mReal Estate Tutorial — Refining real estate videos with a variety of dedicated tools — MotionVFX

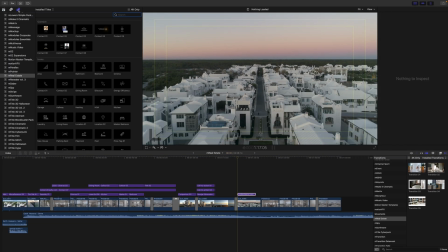310s
and there we go it is that simple to use any of these contact cards for your clients or for yourself if you
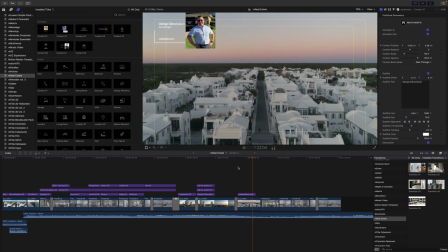319s
are a real estate agent making real estate videos all
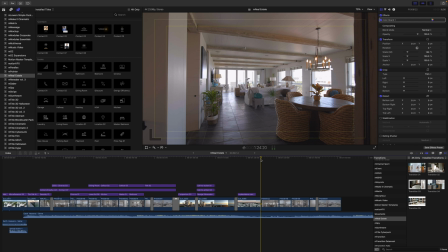324s
right let's move on down and you can see we have a living room here so why don't we go over and
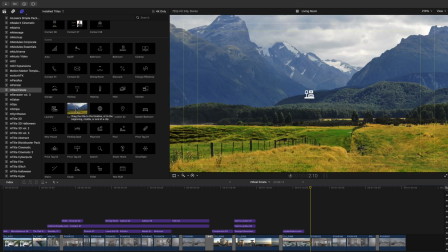329s
we can just grab some of our icons as you can see here we have one already titled living room again it's just a title so click it pick
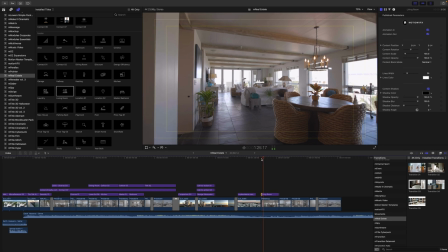337s
it up and drag it on top of your clip and it is going to pre-animate right there right in the center let's go ahead
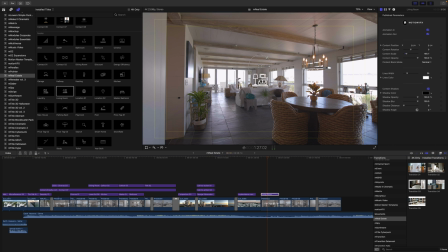345s
and open that up with our on-screen controls we can change our position scale and rotation and I like using these icons down in the corner here I think they're really cool just a nice little touch so people know exactly what it is that they're looking at and then if you'd like to
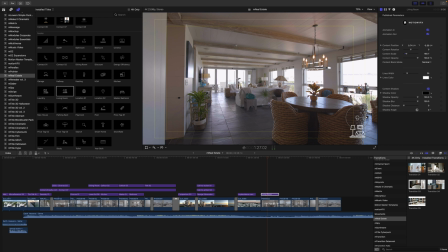362s
use a title over on the left you can i thought that was really cool so we're going to do that here in a second but again on screen controls this one's pretty
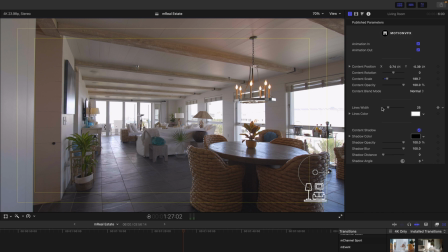370s
simple over in our inspector position rotation scale opacity we can change the width of our lines if we would like on that graphic we can add a drop shadow if we'd like we can change the color so that you can to be on brand and
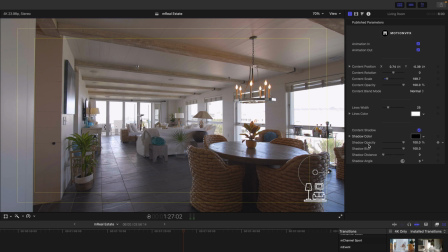390s
then you have all of your options for your shadows color opacity blur distance
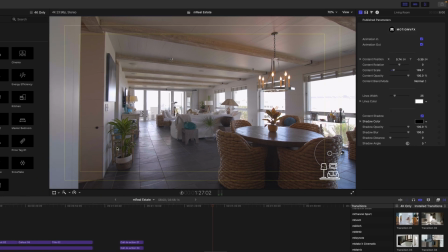394s
and angle all right so since we know that we're in the living room here why
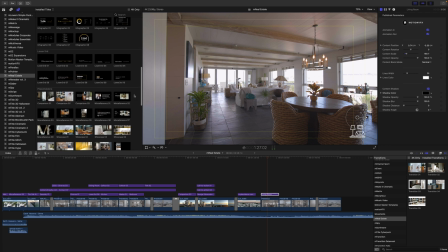399s
don't we come on down and let's just grab one of our lower thirds i think that this one is fine even though it says dining room no problem let's grab it we're going to bring it in and it's already over on the left i'm just going to grab this on screen control drag it down so that we are matching
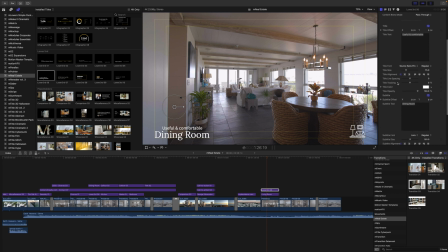420s
and we're just going to change that over in our inspector to living room boom so now we know that we have our living room text over here and we've got our icon what i thought was really cool is if you have a bunch of shots and
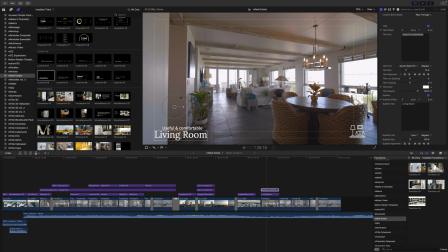435s
you don't want this living room to be on there the entire time you could just let that fade out but leave your icon there so that you know where you are that's one way to use it you can use it however you'd like I thought that was a pretty cool way though
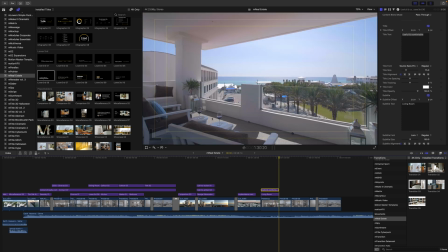449s
all right let's move to the outside this is a great spot to use uh maybe an infographic
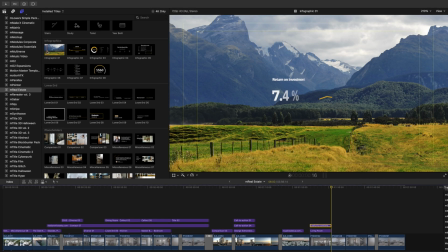455s
if you'd like so why don't we just grab one of these we can grab any of them let's say that you're
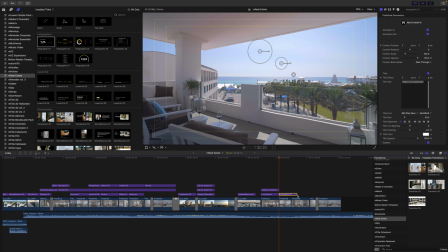462s
displaying the awesome ROI return on investment for this home no worries we have an infographic for that which I've just applied you can see that it just kind of pops right in there really cool we have our on-screen controls here this is a master a global on-screen control for position scale
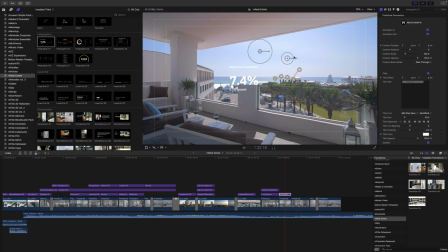480s
and rotation we also have the secondary on-screen control for just your graph a global tool there and then if we'd like to animate this it's going to follow the path of each of these on screen controls so really nice
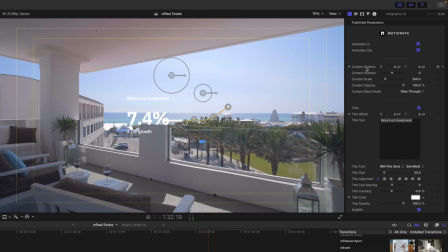496s
over in our inspector of course position scale and rotation as always and then we have our titles that we can toggle on and off and make changes accordingly how you see fit which is really great then
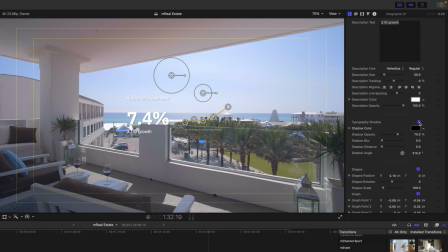510s
we've got a typography shadow toggle that on and off i would do that if i were using this plug-in on this shot just to give a little bit more separation to the background we can toggle our shapes on and off so if you don't want those
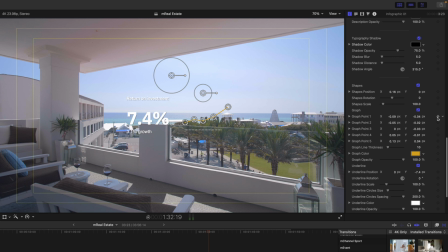524s
you can simply do that there and then if you wanted to keyframe any of these points you could simply click a keyframe change your on screen control and set it where you'd like it to animate in and out so really cool really packed you can also turn your shadows
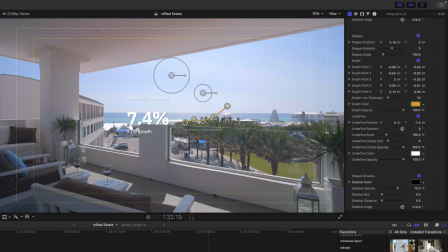541s
on for your shapes as well all right moving down there's a lot to unpack in this plugin
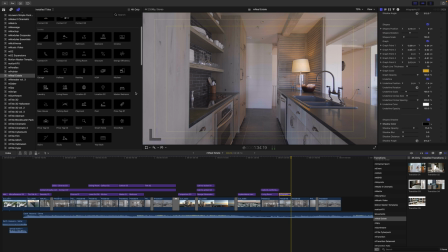548s
So we're in our kitchen there. So why don't we come back over to our icons and let's do that same thing. So why don't we grab our kitchen icon here. We can just bring it in.